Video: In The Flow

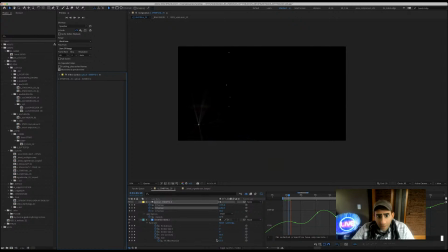Me and my best friends cruising down Western Street.
So the idea here is that as the soul's moving through this sort of tapestry of different vignettes that describe some of the stories in the mythology, it kind of leaves an impression.
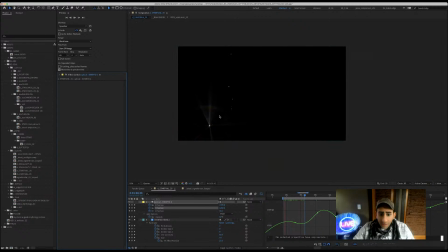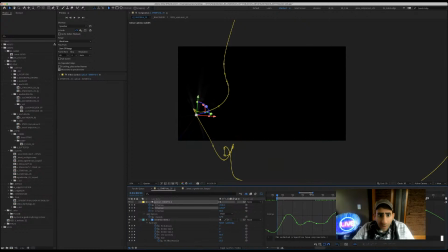I meant to turn it up. Not this forward.
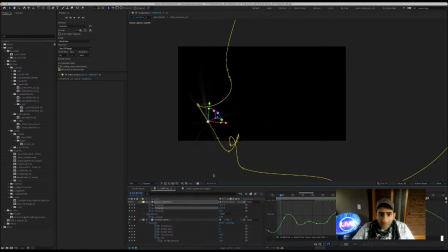So I'm focusing on the one element, but this is what it will look like when it's done.
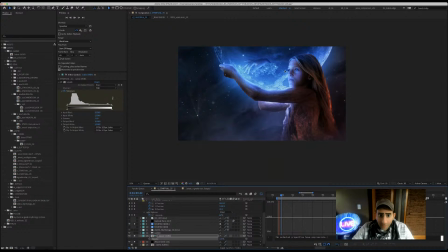But it's hard to tell sometimes when you're basically the light is emitting particles,
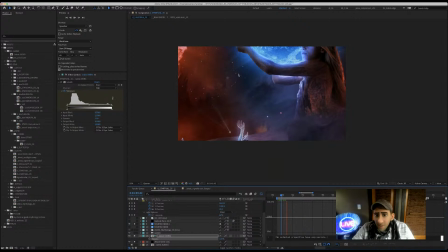and it's meant to kind of blend in with the background. You can see it more in motion because they're at different planes, basically.
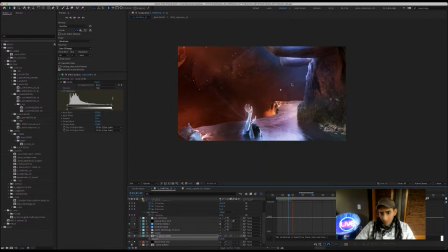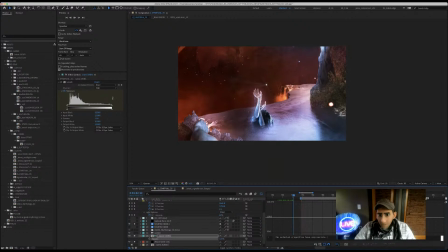So here it is. It's coming up above the cliff and discovering like a human reaching out for
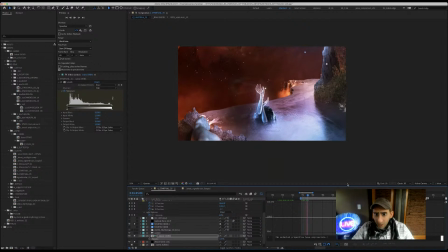essentially, I guess, just visually represents like a human connection to the divine. So this is there's more impressions in this area. That's why there's more particles being emitted.
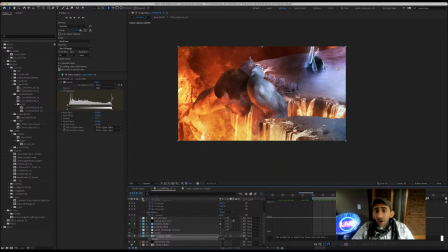Okay. Oh, okay. I see.
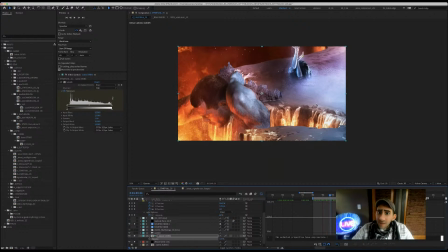I was getting confused on this frame here before because I thought that it was skimming the surface of the water, but actually, when I comp this, I will put this layer of this the ocean back on top of it,
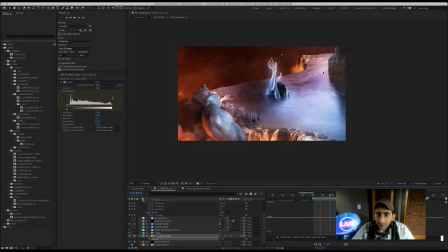so it'll make sense.
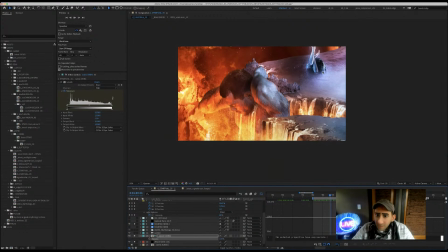Okay, let me see if I have some other music on here. This is good. Let's stick with this.
I
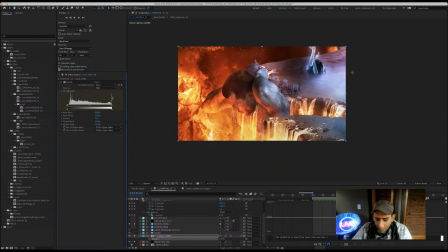don't really care if you don't understand.
You know what?
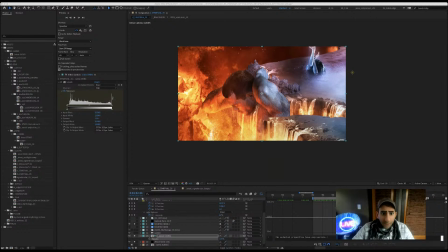Oh, that's alright. Okay, sorry.
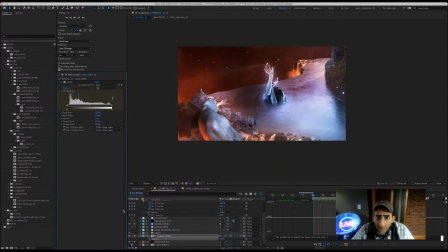I don't really mind if you don't really mind.
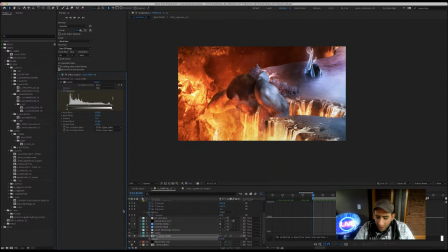So a lot of times when I'm doing these live streams, I'm just kind of making mental notes for myself as well. So you can hear background noise. So feel free to mute me if this is.
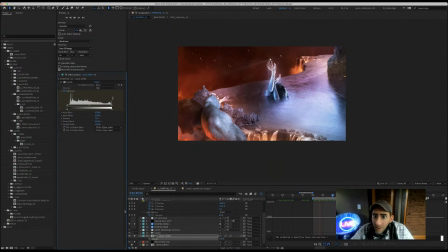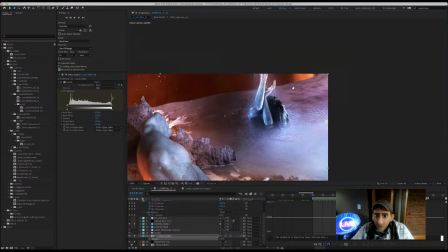So that's like an intentional thing here with this kind of diving off the top.